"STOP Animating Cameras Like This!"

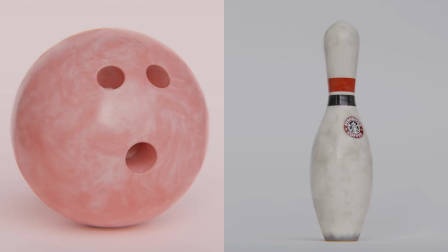[0:00]
So while I did show you how to make the bowling scene, including the bowling ball procedurally and the pins and the whole thing wrapped together in simulation,
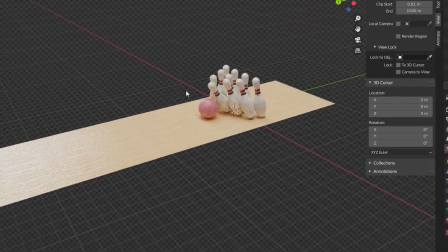[0:06]
one thing I never talked about is how did I ever get that camera movement that kind of follows the bowling ball but still kind of looks
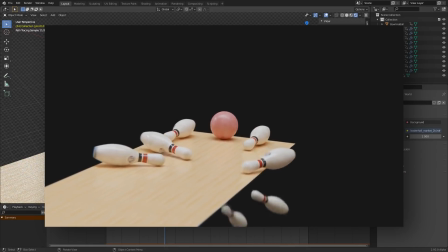[0:12]
handheld and shaky, and they're zooming in, and really there's a whole bunch of stuff going on, and I'm gonna very quickly show you how to do that.
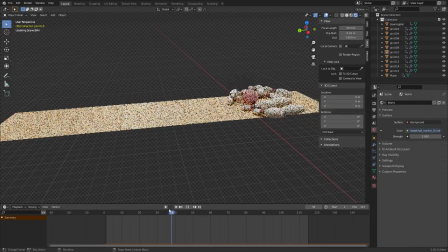[0:18]
So again, we have the bowling scene simulation.
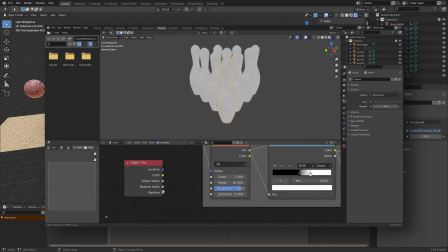[0:20]
If you want to learn how to make this, there's an hour and a half worth of tutorials you can watch about that, but this kind of applies to any scene with a moving object,
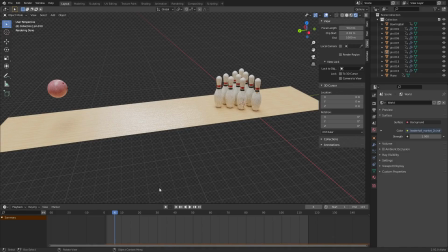[0:28]
okay? So we want to take this scene and now make a camera so we can film it, which in some sense, other than lighting, is kind of the most important part of the art direction.
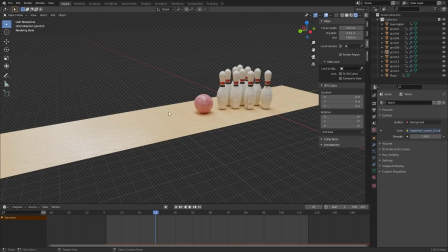[0:36]
So currently there's no camera in the scene, as you can see, so I'm going to shift A, add in a camera, and then without you know, moving the camera using like location and stuff like that,
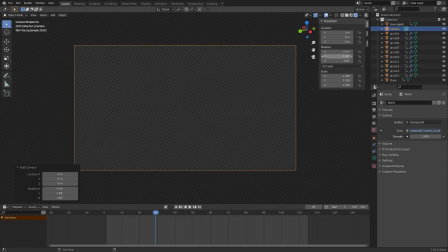[0:46]
one thing I like to do right from the get-go, go into the camera view, and then in view, camera to view.
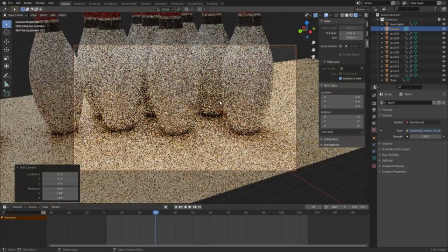[0:51]
This is going to make it so that when we navigate around the viewport, it's actually going to, once we're in a good place, it's going to move the camera with it.
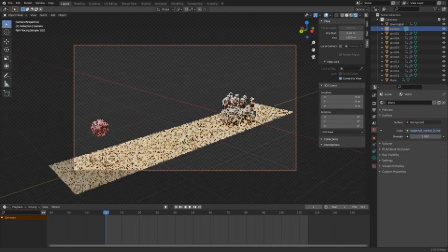[0:59]
Okay, so we don't need to kind of like be in this like third person perspective kind of thing.
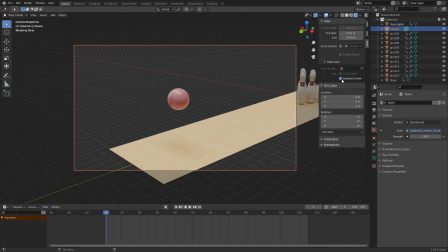[1:05]
We can literally just move it with camera to view, and then when we're done, just disable that, and then your camera is going to be positioned wherever you want it to be, okay? Okay, so now if we play the scene, probably solid view would be faster.
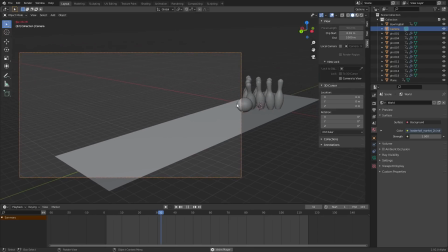[1:17]
When we play the scene, it doesn't follow the bowling ball, and it doesn't follow the action, nor does it shake or anything like that. And, you know, this is something we could add in with keyframes, but in the, you know,
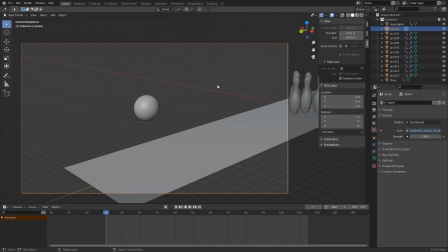[1:27]
spirit of keeping things easy, procedural, and, you know, doing things in the easiest way possible, here's what you want to do. Go to constraints. We are going to add in a damp track, which basically means this is a constraint that follows an object or makes the object rotate towards another, so it's facing it.
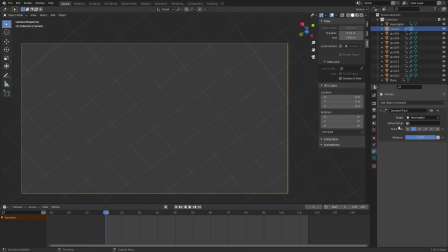[1:43]
So with our camera, we're going to target the bowling ball. And usually, you're going to have to keep clicking these until you find the right one.
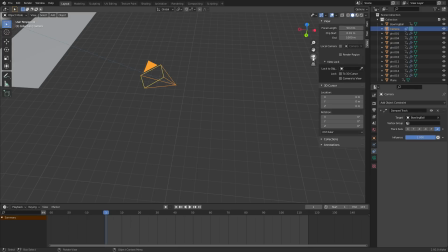[1:50]
For me, it almost always happens to be Z minus that actually faces it. But you can see now when we click play, it's actually following the motion,
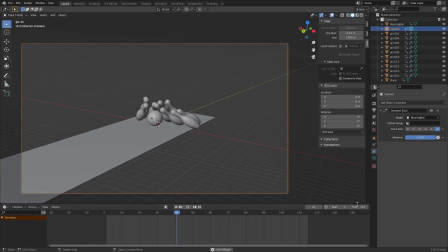[1:59]
but then the bowling ball falls, and it's gonna, you know, follow that for eternity, especially if we make that a bit longer.
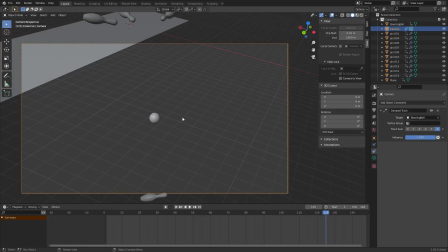[2:04]
Yeah, it's gonna follow that for eternity, so we need a way to fix that.
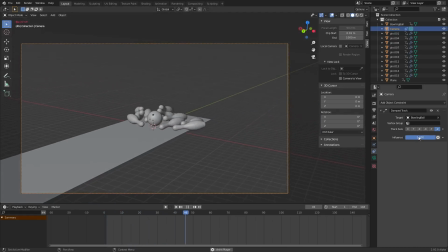[2:08]
So first thing we can do is notice that the influence is actually controlling how strong is this constraint, right?
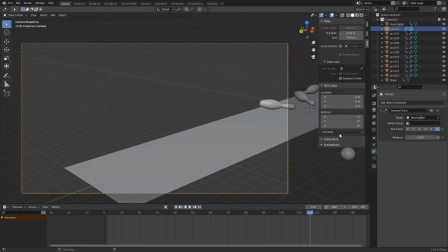[2:14]
If we set it to zero, it's not gonna follow this motion, but of course we want it to follow a little.
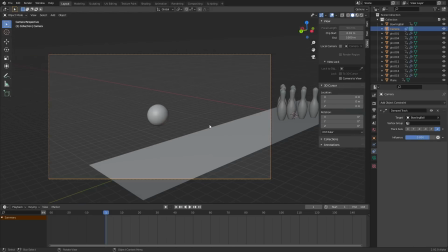[2:19]
So I'm gonna, instead of one, I'm gonna set it to 0.8, just so it's kind of like lagging behind the bowling ball and it's not perfect.
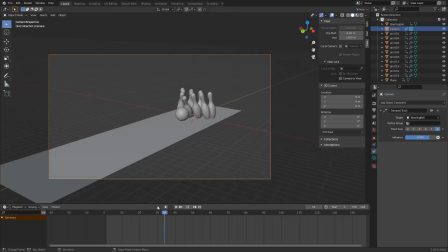[2:26]
Okay, nice. And then before we do anything else, we do need to get rid of that thing where it's following it. And there's no, and the thing is, we can't like, you know, keyframe this to zero at a certain point, because then it's going to face this way again.
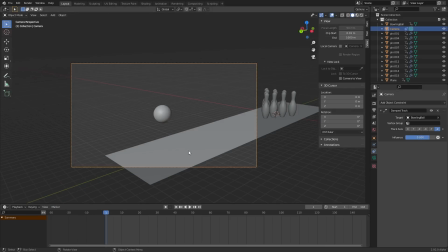[2:37]
So what I'm going to do is, once we have this constraint and we're happy with it, we are going to F3 and type in bake action, which I guess I already did.
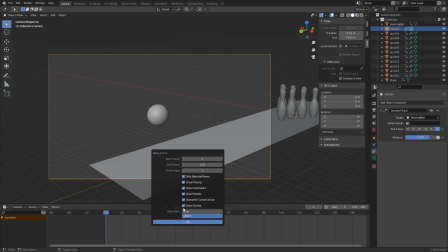[2:44]
Bake action. And what it's going to do is, if we enable all of these, I know we we don't need all of these, we just need some of them, but I don't know which it is.
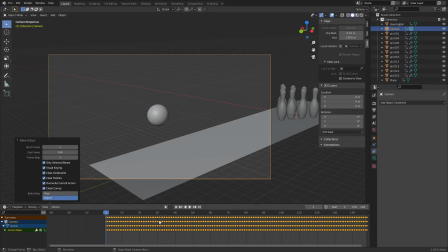[2:51]
What it's going to do is, it's going to bake all our constraints, all our information, just down into keyframes that we can then animate and delete and stuff like that.
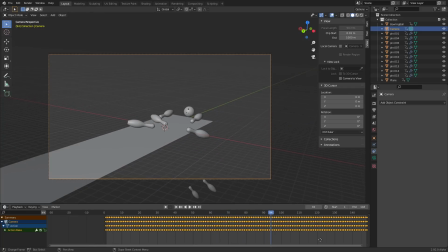[3:00]
So for example, on this frame right here, right before it falls and we follow it, we take all these keyframes, we delete them, and down, and now you can see it doesn't actually follow through, which is a good thing. Of course, it's kind of abrupt where it stops and all that, and we can fix that with a bit of camera shake and stuff like that. But first of all, we have the bowling ball. I want it to like zoom in at a certain point, so let's say here. Focal length is going to do that. Keyframe the focal length, which is independent of all the keyframes from before.
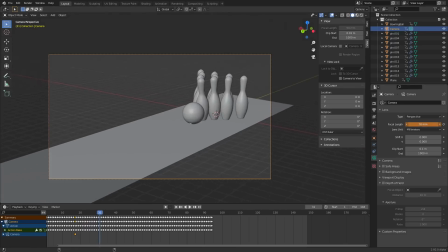[3:27]
I'm going to play this a bit and then zoom in to, like, I don't know, what a normal person would zoom into. So something like that, keyframe. And now you can see we have a zoom in during our motion, which is already something that makes it look a bit more realistic, like somebody's actually trying to film this thing.
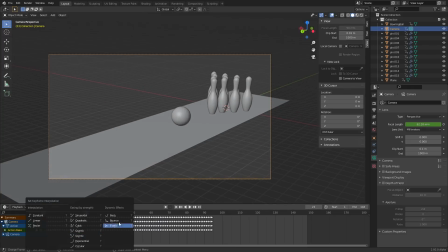[3:44]
One piece of trickery is you can set this interpolation, so you hit T after selecting both of these. You could set it to back or something like that, just so there's a bit of bounce and it goes backwards a bit. This is kind of a dramatic zoom, or you could do bounce, but that one doesn't really make much sense.
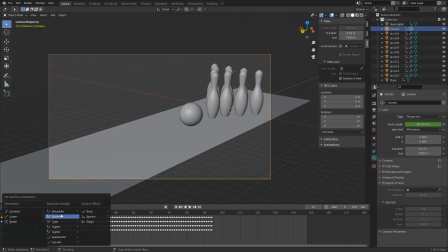[3:59]
I think I kept mine usually on either sinusoidal or quadratic, because that was the interpolation that I liked. It was nice and smooth, but it did end abruptly.
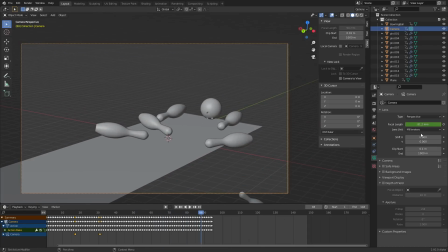[4:08]
Okay, now for the camera shake, that's going to make this super real, and it's going to shake more when we're zoomed in, by the way, which is a nice visual thing that is realistic,
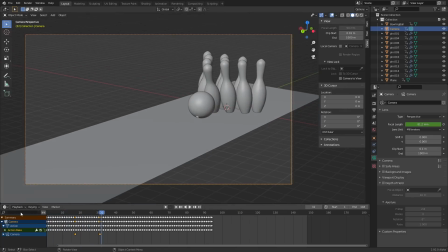[4:17]
and it will make the transition less abrupt. To do that, all we need to do is, once we have all our keyframes, go into the graph editor,
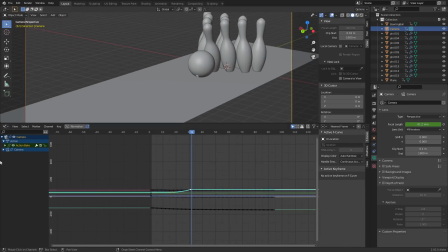[4:25]
and you can see all our information in curves now, stuff like the focal length, but also the location, rotation, and all that. So I don't care about any of these. So I'm just going to isolate the rotation ones, which you can see there's not too much going on here because we need to add in our noise.
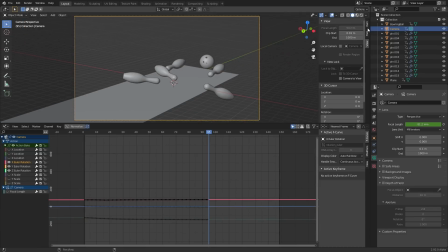[4:42]
So first thing I'm going to do is, with the X rotation, which by the way is this axis of rotation, the up and down one, I'm going to take this, select X Euler rotation modifiers,
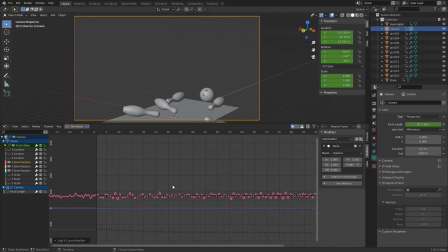[4:53]
and then add in noise. And you can see it's taken our rotation that already existed and just added in a noise function, right?
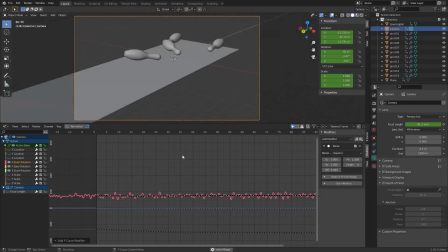[4:59]
Just a linear combination, which is going to be crazy.
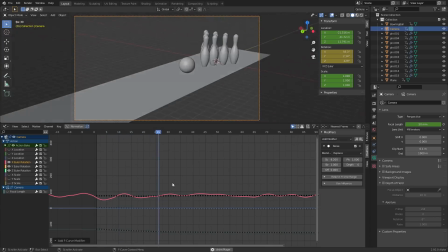[5:02]
So first of all, this first strength slider is going to distribute this out over time, just so it's a bit less chaotic, something like 20.
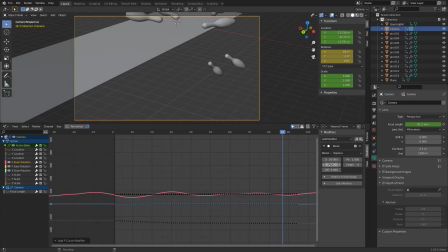[5:09]
So it's very smooth. Another thing we can do is this strength is how intense the amplitude of this effect.
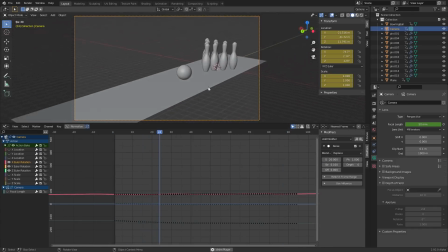[5:15]
We set that to like a 10th. And now you can see now we have like a shake that's a bit more reasonable. And again, it gets more strong as our focal length gets larger as we zoom in, which is something that makes sense. Okay. We can also add a bit of depth, which is just going to add a bit of extra jitter.
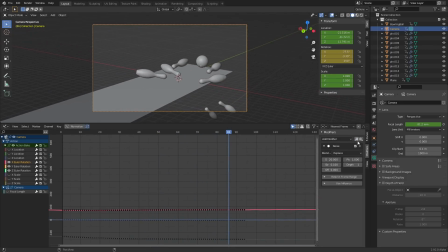[5:30]
Okay. Copy this modifier since we already did all this work. Copy it. Z rotation. This is the like left and right kind of rotation. For the Z Euler rotation, we're just going to paste this and then move the phase over a bit. And I guess we'd have to zoom out and find this. But the phase is basically saying, what seed do you want from this?
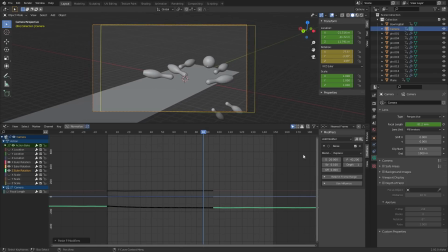[5:48]
So we don't want the exact same animation. So I'm just moving over the seed and maybe making this a bit less intense.
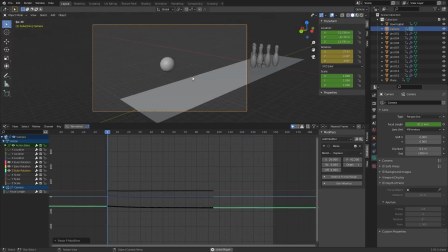[5:54]
So maybe 0.06. And now you can see we also get some rotation in the other direction, which again adds a bit of realism,
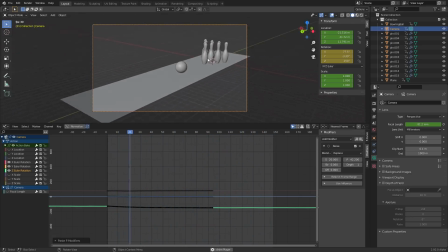[6:01]
but also makes it so that this transition where we're no longer using our damp track constraints, that's no longer so obvious. And this is the kind of thing that, of course, looks better with motion blur and stuff like that. You could add in a bit of a jitter in this way to the focal length. You could literally add in an expression, although I don't think I'd recommend that.
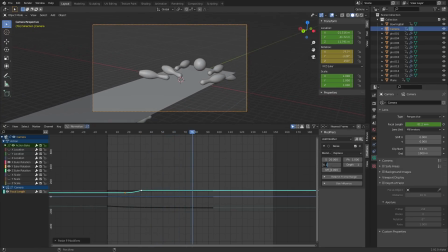[6:19]
So if you add this in, it's going to be like zooming in and out kind of ridiculously, depending on the strength of what you do. But again, wouldn't recommend that, but you could. So that's generally how I get the camera motion. It's usually just picking a camera, putting it down like a tripod, and then doing the zooms, the damp track, and stuff like that.
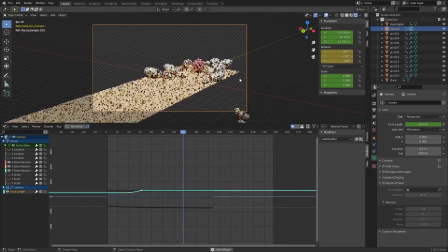[6:37]
So yeah, hope you learned something about how to do this thing. Now I guess all you have to do is wait hours for this to render.
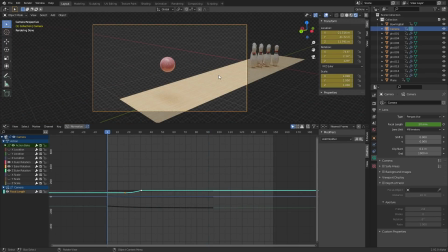[6:44]
Anyways, if you enjoyed this tutorial, that's a good thing.
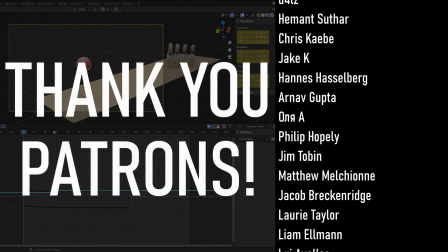[6:47]
And I just want to mention at the end of all of these that the blend for this file, of course this one was available before because we finished the bowling scene, it's going to be available over at the Patreon,
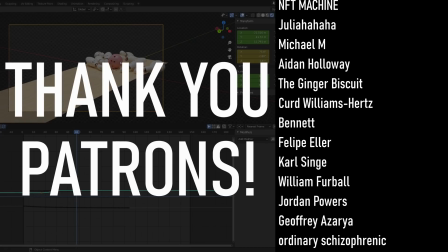[6:56]
so you can get this whole bowling scene with the simulation, with the camera movement, everything. And additionally, all other blend files I've ever uploaded.
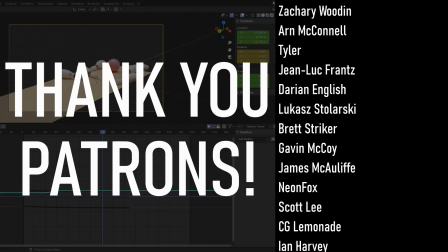[7:04]
I always want to say thank you to the patrons at the end of these tutorials because, you know, they paid for it, right? and I got to talk long enough for the credits to pass.
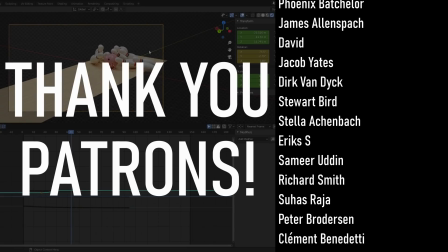[7:13]
So they get blend files over there.
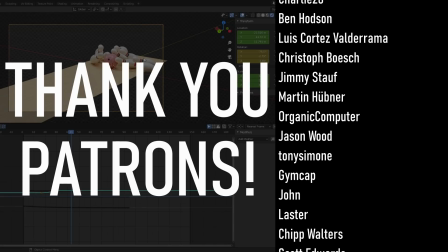[7:15]
They get exclusive tutorials every once in a while when I record them that aren't posted to either channel, Discord access, behind the scenes,
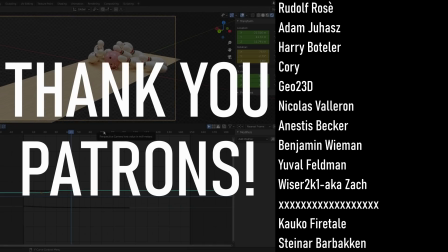[7:22]
early access, which is something I'm going to be doing a lot of in the upcoming weeks since I'm going on vacation.
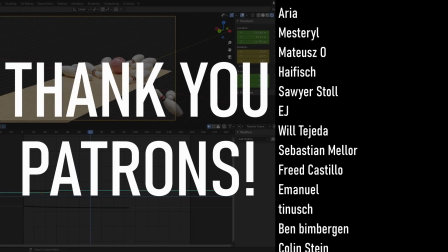[7:29]
So I'm going to record some stuff ahead of schedule. So early access for them. And I think that it's probably been long enough.
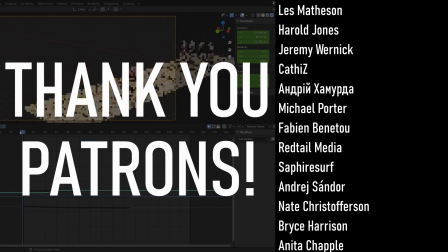[7:35]
So there you go. Now you know how to make a move in camera. Hopefully that was useful. And yeah, see ya.